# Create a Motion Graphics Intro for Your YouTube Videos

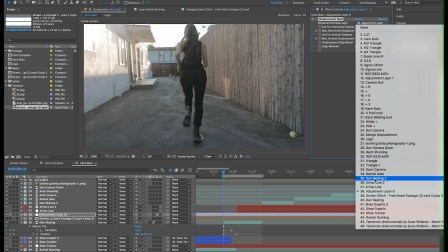495s
For the map layer, let's select our screen glitch pre-comp.
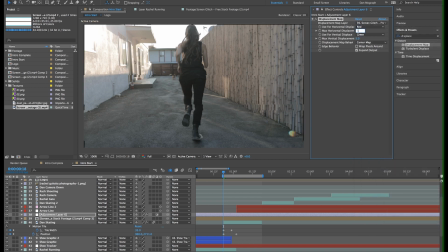498s
For max horizontal displacement, I'll choose 10, and for vertical displacement, I'll choose 50.
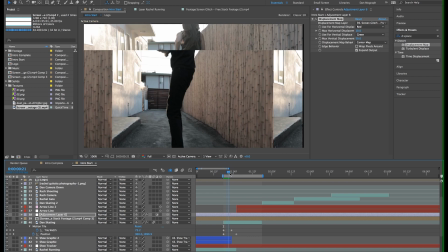504s
The higher the number, the more extreme the glitch, so play around with it until you get something you like.
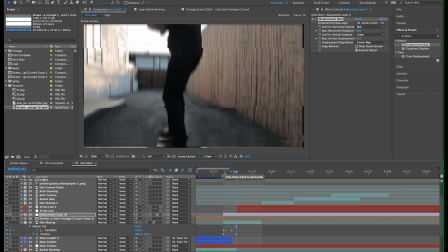509s
I only want the displacement to last about 5 frames or so, so I'll trim the layer accordingly.
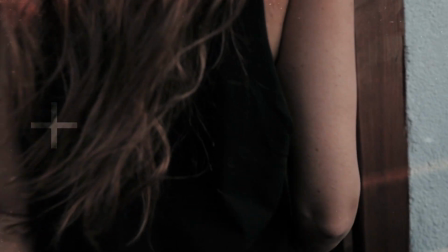517s
In this next shot, I want to reinforce the glitchy feel by having these crosshairs jump around.
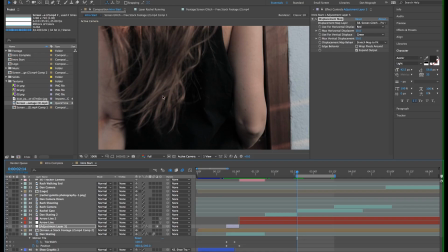522s
This is way simpler than any of the last few techniques. I'll hit Command T for the text tool, type in the plus sign, and voila.
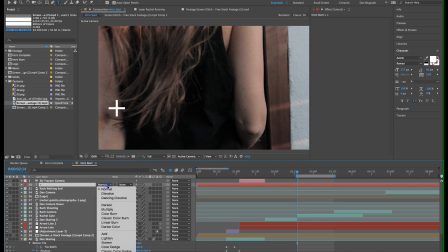529s
I also changed the blend mode to soft light. Just place it anywhere on the screen you'd like. Hit Option P and Option S to make both position and scale keyframes.
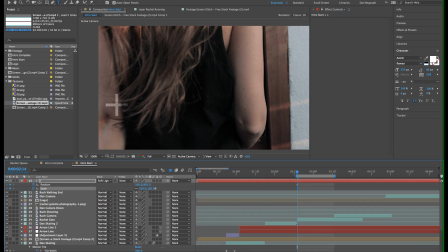540s
I'm going to move forward to time the move with the beat of the music. With the music track selected, you can double tap L to show the waveform.
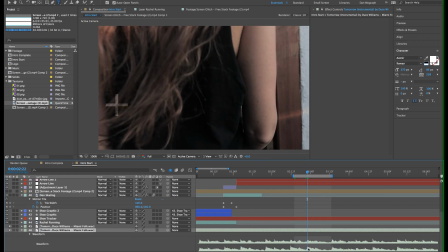549s
Look for the spikes in the waveform to help you identify your beat. Now I'll just move the position of the crosshair and scale it down a little.
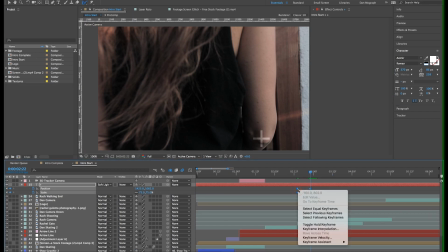562s
I'll highlight all 4 keyframes, right click, and select Toggle Hold Keyframe. This means that the position and scale won't move until it crosses another keyframe, which helps contribute to the jumpiness of this overall effect.
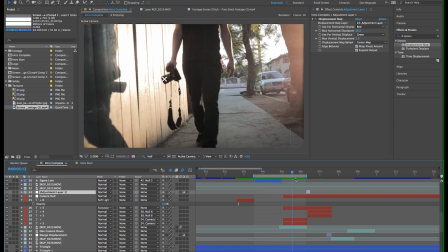575s
For the next shot, I did another motion track similar to what we did in the boot in the first shot, so I won't go over that again.
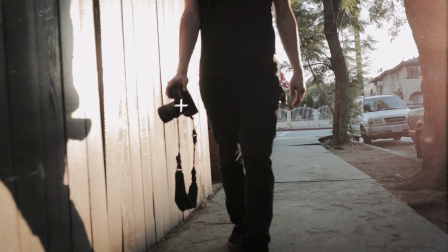581s
And same with this transition here, you can copy and paste your previous transition settings to these layers.
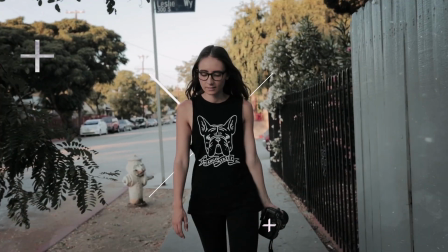586s
The next thing I want to show you is rotoscoping, which is essentially frame by frame masking.
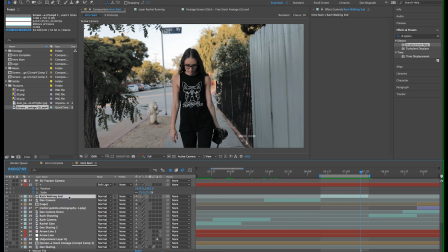592s
I want to add a graphic behind Rachel as she walks, so to do this, select your footage, and hit Command D to duplicate it. On your duplicate copy, double click it to open it in the layer panel. Now select the rotobrush tool.
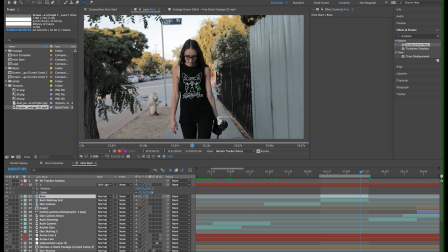607s
We can adjust the size of our brush by holding Command and clicking and dragging up or down. Now I'm just going to start painting the brush over Rachel, and After Effects is going to try to identify the edges of what it thinks we want our masks to be.
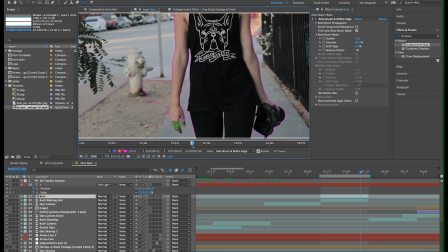621s
When the tool selects something you don't want to be in the mask, just hold Option and paint it away. We'll keep painting until we get just Rachel masked out the best we can. Now I'm going to move forward frame by frame,
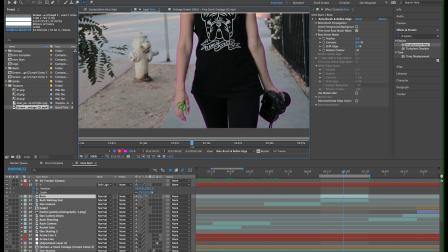634s
watching to see how well the roto brush identifies the edges as Rachel walks, and I'll make any necessary adjustments before moving on to the next frame.
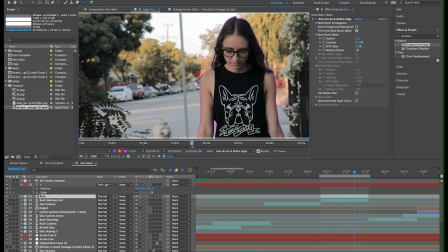643s
Now this is a terribly painstaking process, but it adds that little extra oomph to help your project stand out.
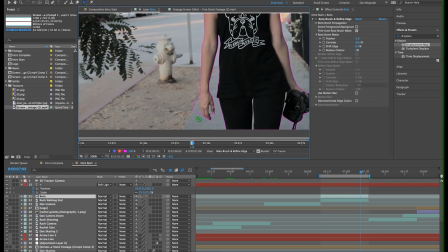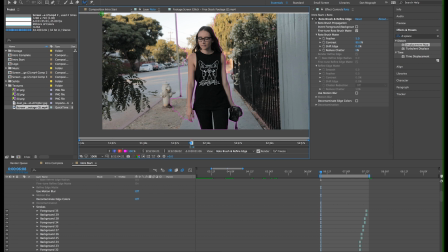655s
Once we're happy with the mask on each frame, I'm going to select the Refine Edge tool and paint over the edges of my mask. This is great for hair especially and other areas where the roto brush just sucks. The white areas are parts that it will keep for your mask, so sometimes it goes a little overboard.
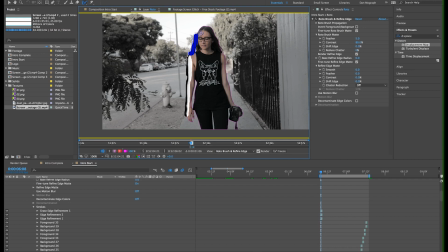672s
Just click Option and paint away any spots that don't belong in your mask. You can adjust the settings in your effects panel of both your roto brush mat and your Refine Edge mat. Usually I keep the feather pretty low or off, in turn reduce chatter up as needed if the mask appears a little jittery.
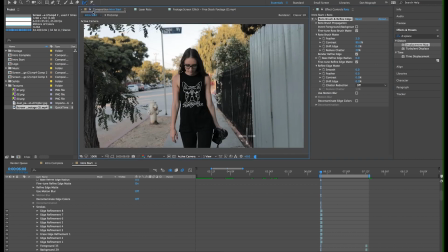689s
Now we can add whatever we want in between our roto layer and the original footage.
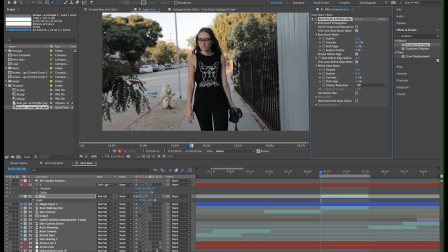694s
I just used the pen tool to create an X and then animated that on using trim paths. That about does it for this intro.
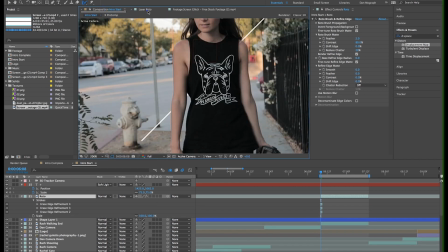701s
I just transitioned to our photo with our logo animating in and then out to reveal our tagline.
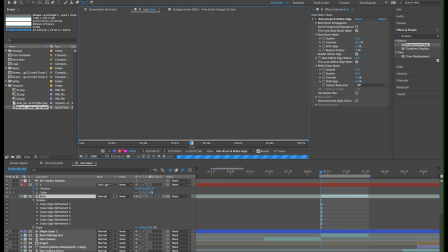706s
I also added an adjustment layer for the whole comp and used Lumetri Color
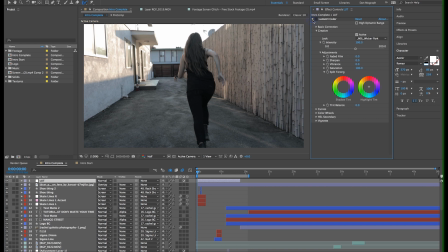711s
and loaded my Wicker Park LUT to the creative section of that plugin. You can pick up our LUTs at mangostreetlab.com. Now I also found a photo of some lens dust and used the overlay blend mode with the opacity set to 40%. I also created an ellipse in the middle, subtracted it, and feathered it out a ton. So this vignettes the footage a little and makes it so the dust only appears around the edges of the frame.
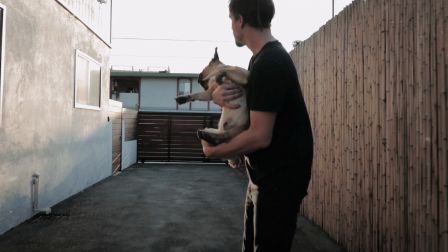739s
All right, anyways, I hope you found this helpful. Please leave any questions you may have in the comments below.